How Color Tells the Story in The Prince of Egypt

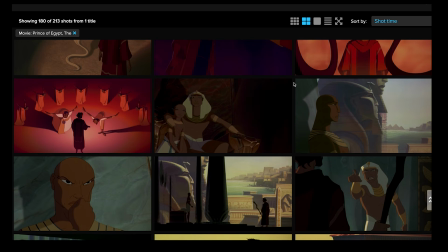970s
This film is actually composed of a lot of neutrals that builds up to the
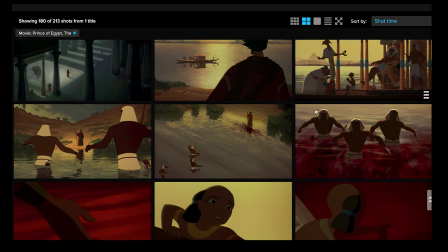977s
confrontation between Ramesses and Moses, and the use of red gets more and more intense, representing bloodshed.
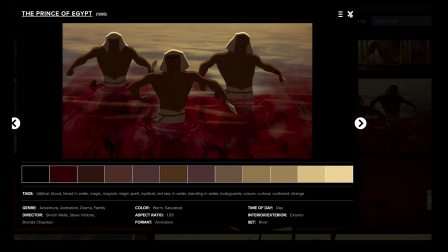984s
And so you can see here that's being used as well, right?
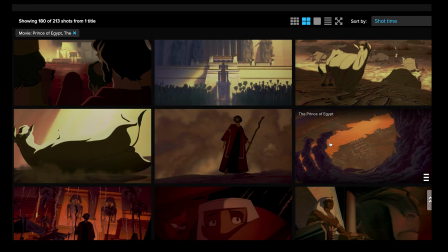989s
And as we get further and further along, and fire starts falling upon Egypt, right?
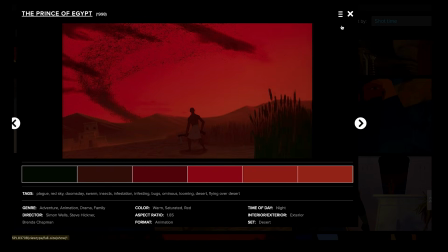998s
Some of these film stills, like this one, that is not realistic per se at all, but man, does it get the mood across, right? These locusts are coming, frogs are coming, all these plagues are coming, fire is raining down, and it's just complete turmoil.
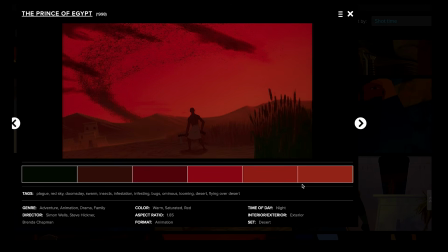1018s
And so look at the color palette here. You don't see this color palette anywhere else in the film. These reds of various saturations, a deep alizarin crimson, cadmium red, orange red, right?
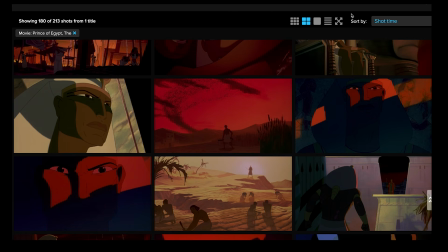1030s
It's almost monochromatic, but it serves a purpose.
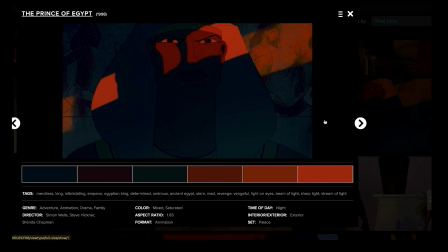1034s
It serves a purpose to really show the anger that Ramesses has, how the plagues are going to get worse. It just conveys the mood of that particular scene so well.
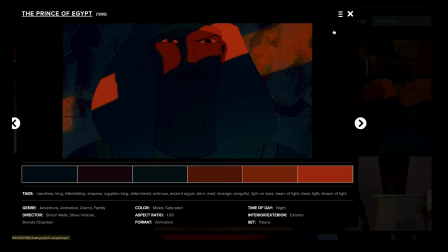1049s
I also love the lighting on Ramesses' face here. You don't get any high contrast as much until these kinds of scenes, where again, his face is in shadow and you can see the anger and the resistance simply in his eyes, and the lighting is highlighting his eyes, right? That's all you need.
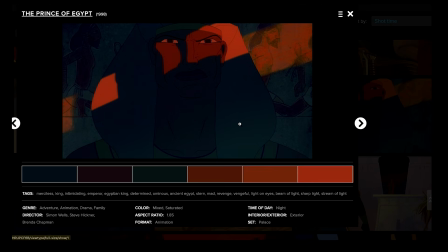1069s
You can't really see his mouth, but you can feel the anger and the emotions all in his eyes. I love diagonal raking lighting like that as well, and I love high contrast
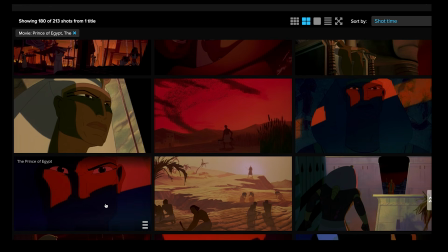1082s
studies or film stills where you really, I love it when things are just kind of pushed into darkness.
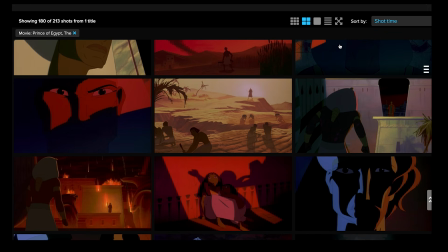1089s
I really love it when animated films, or just when any film does that. And I don't think a lot of animated films do that nowadays, personally. I think we like to have to reveal everything, like everything has to be shown, everything has to be lit, rim lit from both sides.
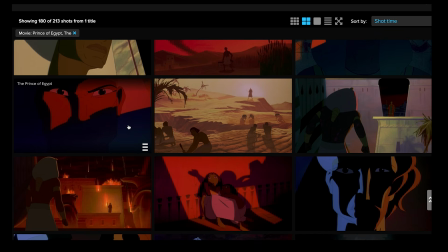1106s
And what I love about Prince of Egypt is that they are not afraid to push things into darkness like this.
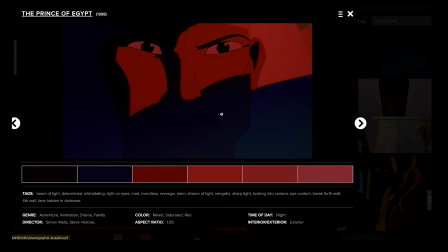1112s
I mean, there's black, and then that is almost the value of that blue is almost black, but there's just like a cool temperature to it. The shadow on his face is basically black, right? Because it blends into the background of shot deck.
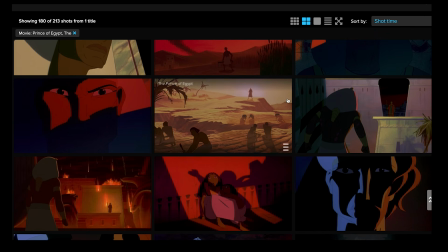1127s
So I love it when films do that. I think it's so bold. I think it's so daring.
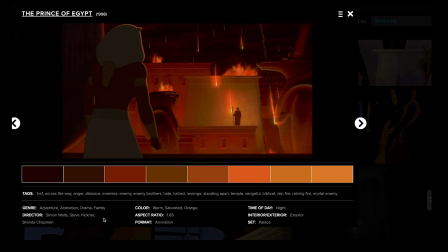1133s
And look at these shots when fire is raining down. Yes, fire is associated with orange and red, but I love how they decided to make everything orange and red, just have that really intense bounce light on the buildings. I think that's so cool.
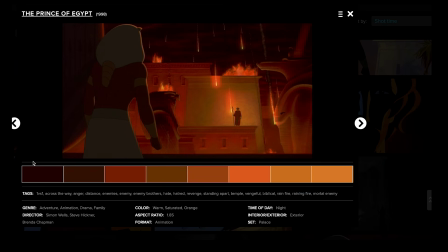1151s
And looking at the color palette here as well, right? Color warm, saturated orange. It's nighttime, but it's like they chucked that out the door. It's like, let's push the cinema of this for this particular scene as much as possible.
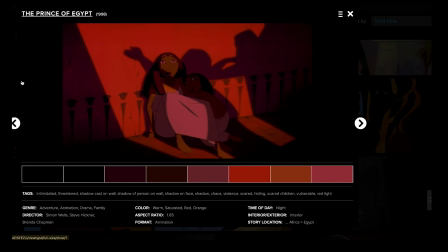1165s
I love this shot as well, right? That again, the reds that are being used. You feel the fear in the Egyptian people. I love the purple shadows. The thing about layout and story is that you can tell so much in one shot through simply shadows, right?
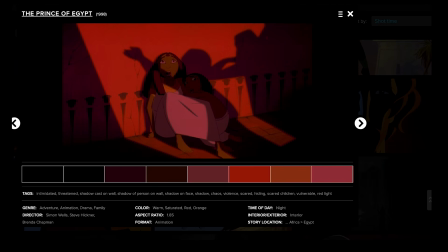1183s
So you can't see what they're looking at, but you can see through the shadows on the wall that's not something nice. and also the expression on their films. And so just the quality of light, the hard light with the hard shadows, really creates this intense feeling of fear.
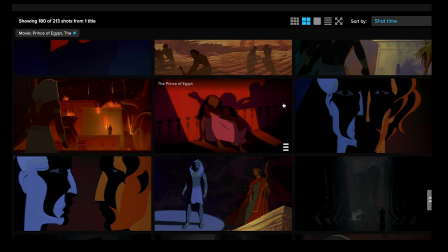1202s
My vocabulary isn't great right now for some reason. I keep saying fear, but hopefully you get what I mean.
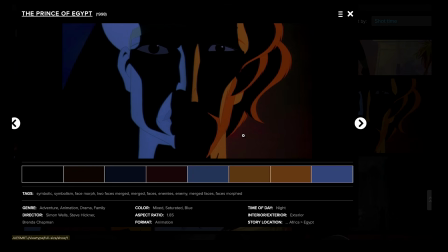1208s
And, things like this, right? Almost graphic, just basically graphic when their faces kind of meld to each other. And I thought that was so cool.
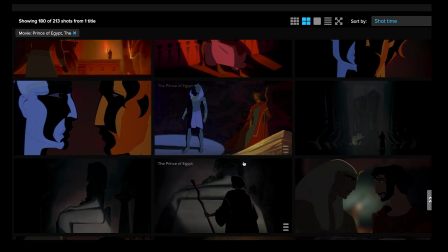1217s
And so as you just scroll through, nowhere else do you see these intense reds until now.
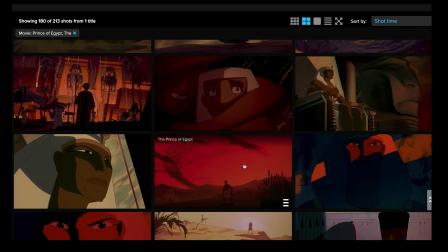1225s
So what I mean to say is that this film has a very intentional buildup of color, right? The use of color is intentionally used. And I think that is so important in storytelling in a film. You are storytelling with color. And I think Prince of Egypt does that so well.
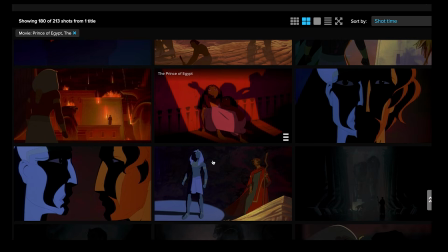1245s
And then as we get to the ultimate of the plagues,
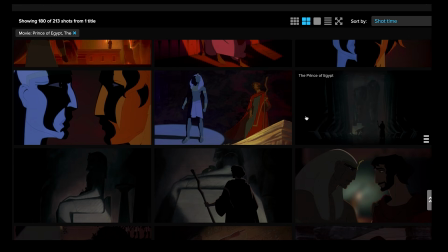1251s
I guess, where God kills all the firstborns, you get into this area of complete grays because Ramesses has just lost his son.
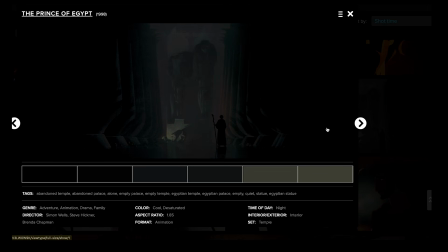1264s
And shots like these, they just give me chills because again, we are not afraid to go to darkness. Look at how it's almost vignetted, right? And just look at the color palette here now. It's basically grays. Look at that. Grays is my best friend. I love grays. I love grays.
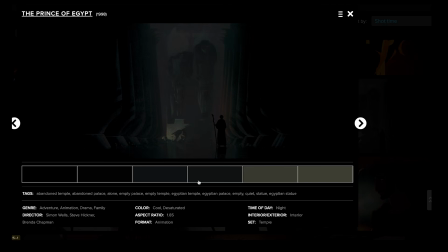1283s
And looks just blacks. And obviously there is a tint, there is a tone to these grays, like kind of, I don't know, I would say like a greenish yellowish gray.
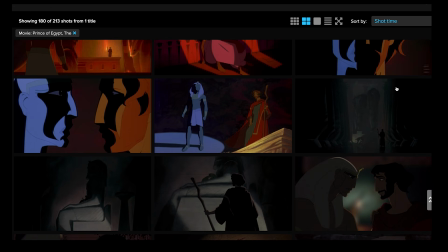1291s
But oh God, this background gives me chills. And what I love is this shot as well.
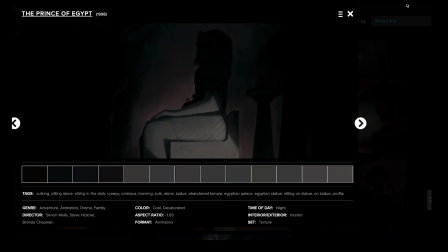1298s
I just have to talk about this shot really quick because this is this kind of shot that tells a story in 1,000 words in one shot. Like you look at that and you don't need multiple shots to explain what is happening. You can feel the weight of his decision just pouring down on him.
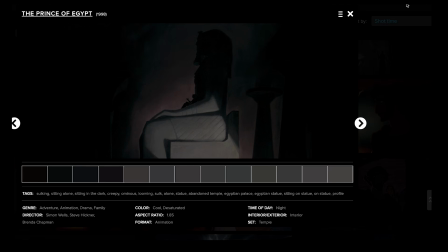1317s
He's lost his son. He's basically just given up. And he's in the shadow of his dad's statue. It's silhouetted, the lighting, it just reveals just enough to give us a location, but there's so much that's left in shadow and just enough brought into light.
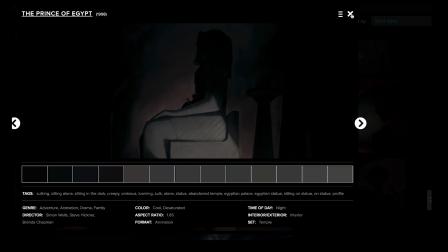1337s
And so shots like this, I think, are so beautiful because they tell so much with so little, so simple.
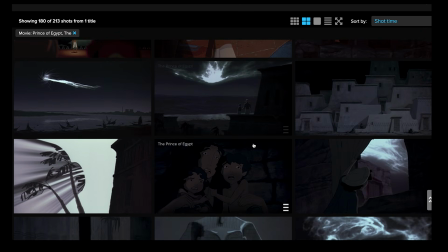1347s
And here, right? Actually, I got ahead of myself.
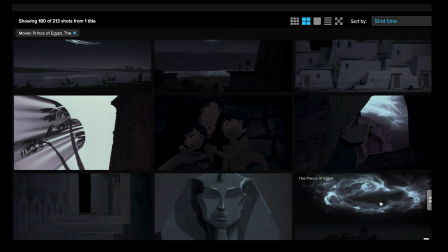1353s
Now is a time where God sends the angel of death to kill all the firstborns.
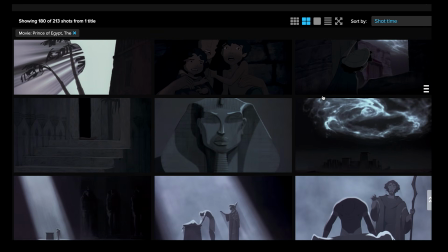1358s
And now you can really see how stripped down that palette is.
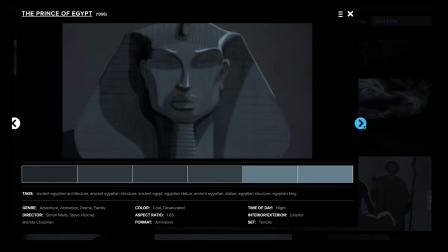1364s
So it's really muted. It's really gray. Look at those grays.
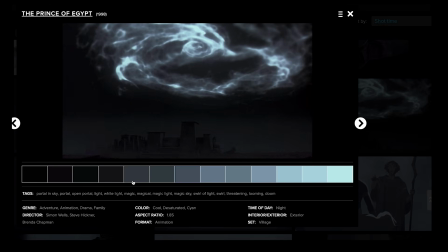1369s
Look at that. That's all neutral grays. Yes, maybe warmer grays, cooler grays, some reddish grays, but it's very almost monochromatic.
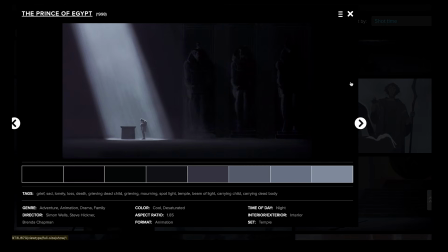1380s
And again, I think that is such a bold decision. So something like this, just love the blacks. I love the blacks. I can't get over that. But just look at the color swatches here. Nowhere else in this film will you see the color swatch like this.
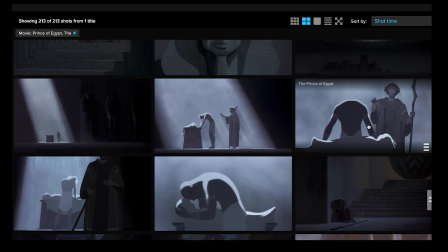1395s
This is the only time in the film where it goes this desaturated.
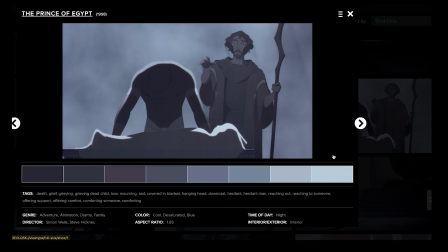1401s
And it's for a good reason. It's because Ramesses has just lost his son. He's so miserable. He's in the depths of despair. So it makes sense to strip out all the color, right?
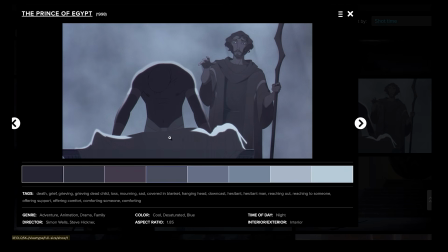1416s
I also just love the hierarchy of lighting. I'll probably be talking about this one in part 2 of the video.
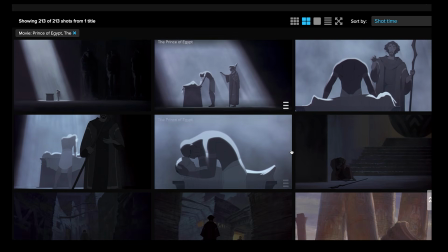1422s
But as you scroll through, you can see that nowhere else,
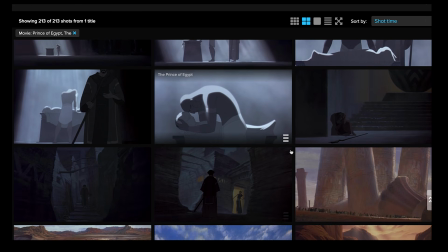1427s
you can see that this is so apparently just stripped of color.
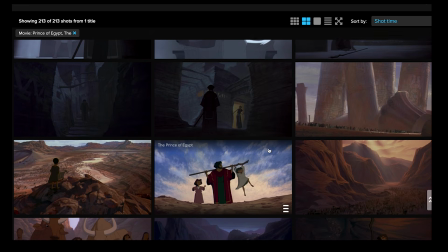1432s
And as Moses now can bring his people out of
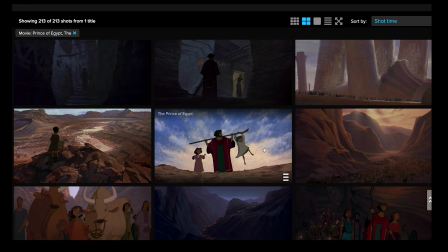1437s
Egypt and save his people because Ramesses has given him the go,
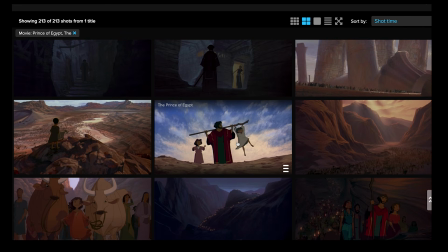1442s
now we have color brought back, right?
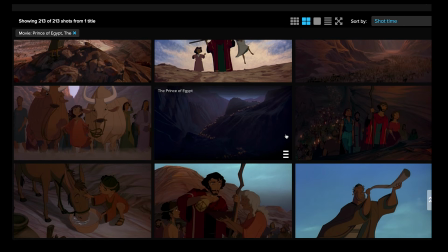1445s
As they travel through, you can see the palette gets a little bit more naturalistic
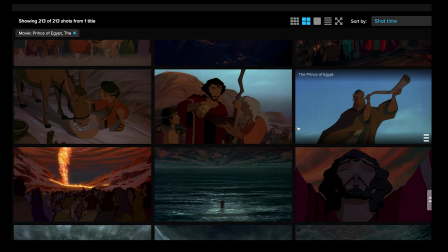1451s
until we get to the Red Sea and we have the famous parting of the Red Sea, which I love.
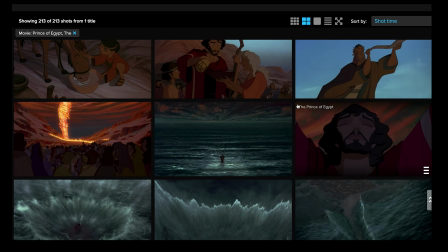1458s
I just love the special effects. I think it was just done so well for a 2D film, the marriage of 2D and 3D.